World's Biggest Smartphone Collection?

And even though that's not the middle of the room, everything is symmetrical based on that line. And the benefit of that is that unless you see the entire room in one shot, you can't really tell it's not symmetrical. Now, right in the middle of the entire setup is the beastliest computer that I've ever bought. It's a 2019 Mac Pro with a 16-core Intel Xeon W. It's got an 8TB SSD and 192 gigabytes of RAM.
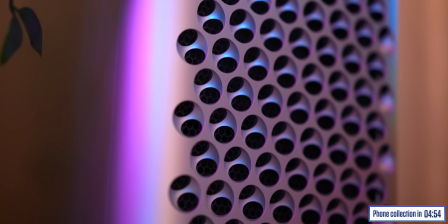It was one of those purchases where I went back and forwards on, but one day I was just like, screw it. If this means I can spend less time waiting for things to happen and more time with family and friends, I'll make the cost work. I'll figure it out. And if you're enjoying this video, a sub to the channel would be stupendous. And that's all being wired up to one of Apple's Pro Display XDRs. everything I edit on this machine is something like 25% faster than everything I used to do on my MacBook. There's more screen, everything happens instantly, and unlike the MacBook, this doesn't sound like it's about to take off every time you open Google Chrome.
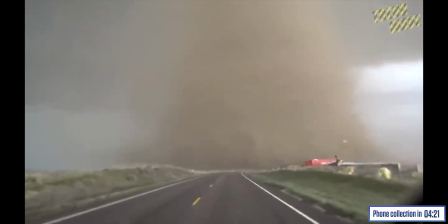Honestly, just listen to this thing. And if we just go behind a second, there's two important things here.
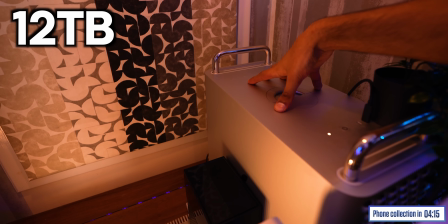There's a 12TB hard drive to keep the Mac Pro backed up, and the Nime Muso, which is one of the world's worst named but best sounding Bluetooth speakers. Which, fun fact, is actually what I use to just blast out music right before I jump on camera. Because when you're filming a YouTube video, you've kind of got to be your most energetic self.
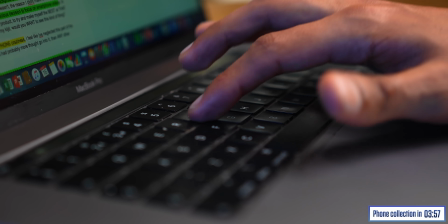And sometimes you need a bit of a push to get there when you spent the entire day prior just sitting and tapping keys. So you get the idea. There is a lot of hardware here. But where are the cables? I'm glad you asked. I don't like cables at all. So I basically use 3 different techniques to try and get rid of them.
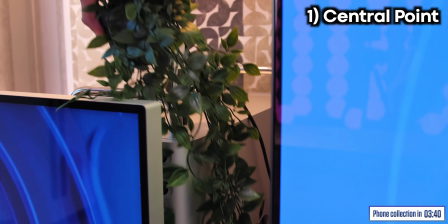One is to create a sort of central point, a point that you can technically reach with one cable from every bit of tech.
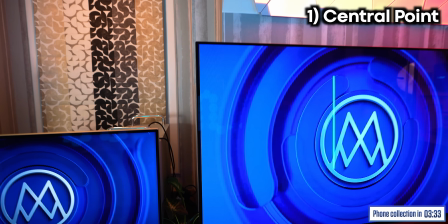And for me, that's right here. So almost every cable from the TVs to the screen to the Mac Pro all end up in this same spot. And the second tip is to then cover that spot with something that's ideally organic, something that wouldn't look out of place even if you weren't trying to hide cables.
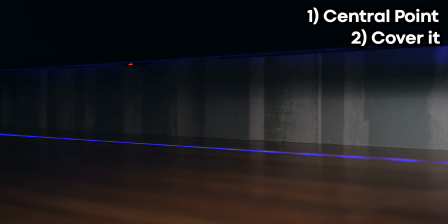And number 3 is to use cutouts.
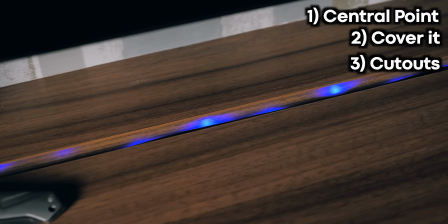So my desk here has a little ridge where I've planted an LED strip, but the ridge also doubles as a completely hidden way to route cables, like from this PS5. Yes, we have a PS5. I've been using it for almost a month now. I love it. And I think quite a few of you actually spotted it lingering in the background of other videos and just kind of assumed that was me teasing a potential upcoming review, but it wasn't.
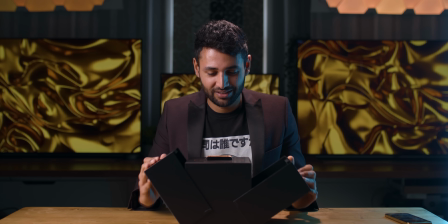I made a conscious decision a few years ago to almost exclusively focus on smartphones, to spend all my time testing one type of product so that in theory I could try and be the best at testing that kind of product.
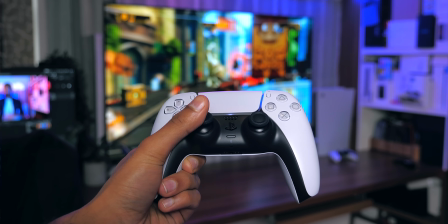But more and more I am becoming open to the idea of testing other things, so let me know if that's something you'd like to see.
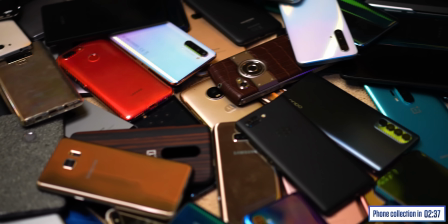Okay, just before we get to the phone craziness, I feel like we've kind of neglected this part of the room.
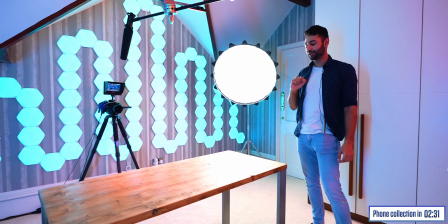It looks simple, but this has probably had the most thought put into it of anything here. This is where we film.
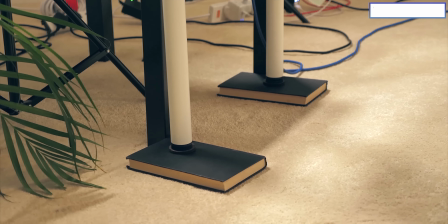For starters, I've ditched the $14 IKEA table that would wobble every time I touched it for just solid wood.
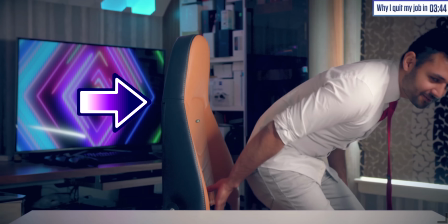That kind of hurt. I swapped out the orange and black racer chair for something that focuses properly on ergonomics. I spend a lot of time sitting, so I just kind of decided at some point that that is a priority. The one I ended up going for is the Herman Miller Embody, and it does literally feel like sitting on a bubble.
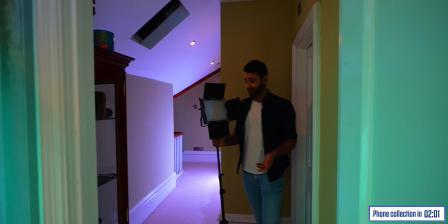But do you know the main thing that's recently changed? Is lighting. So actually just a couple of months ago, my entire YouTube lighting setup was just 2 of these.
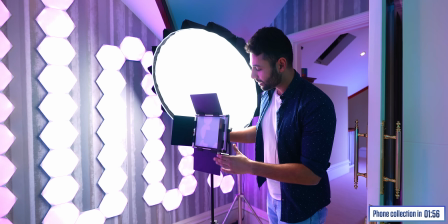They're just cheap Amazon.com LED flat panels.
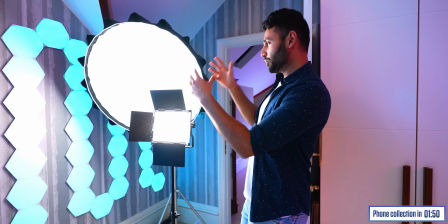And they're not bad, don't get me wrong, but the way it works with lighting is that the larger your source of light, the softer the light you get, which in this case is a good thing.
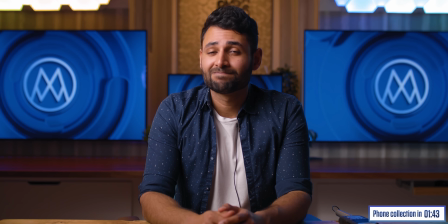So to give you an example, this is what I would have looked like before with the old lights. This is what I look like now, thanks to this, the Aputure 120D Mark II. But if all we had was that, then half my face would be shadow. And that's where this comes in, the tube light.
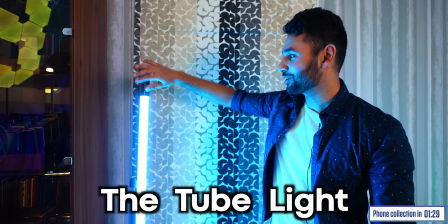Yeah, I know, the number of times I wanted to pick this up and use it as a lightsaber, let's not go there.
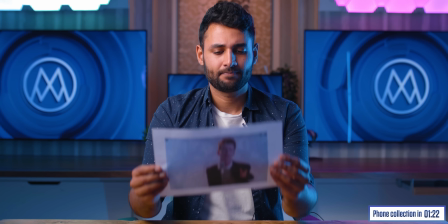But basically this is the perfect rim light. It highlights the entirety of one side of my body to almost give me a sort of outline to separate me from the background.
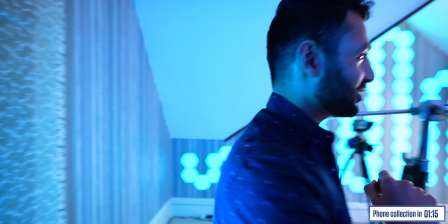And then the entire thing is topped off with this.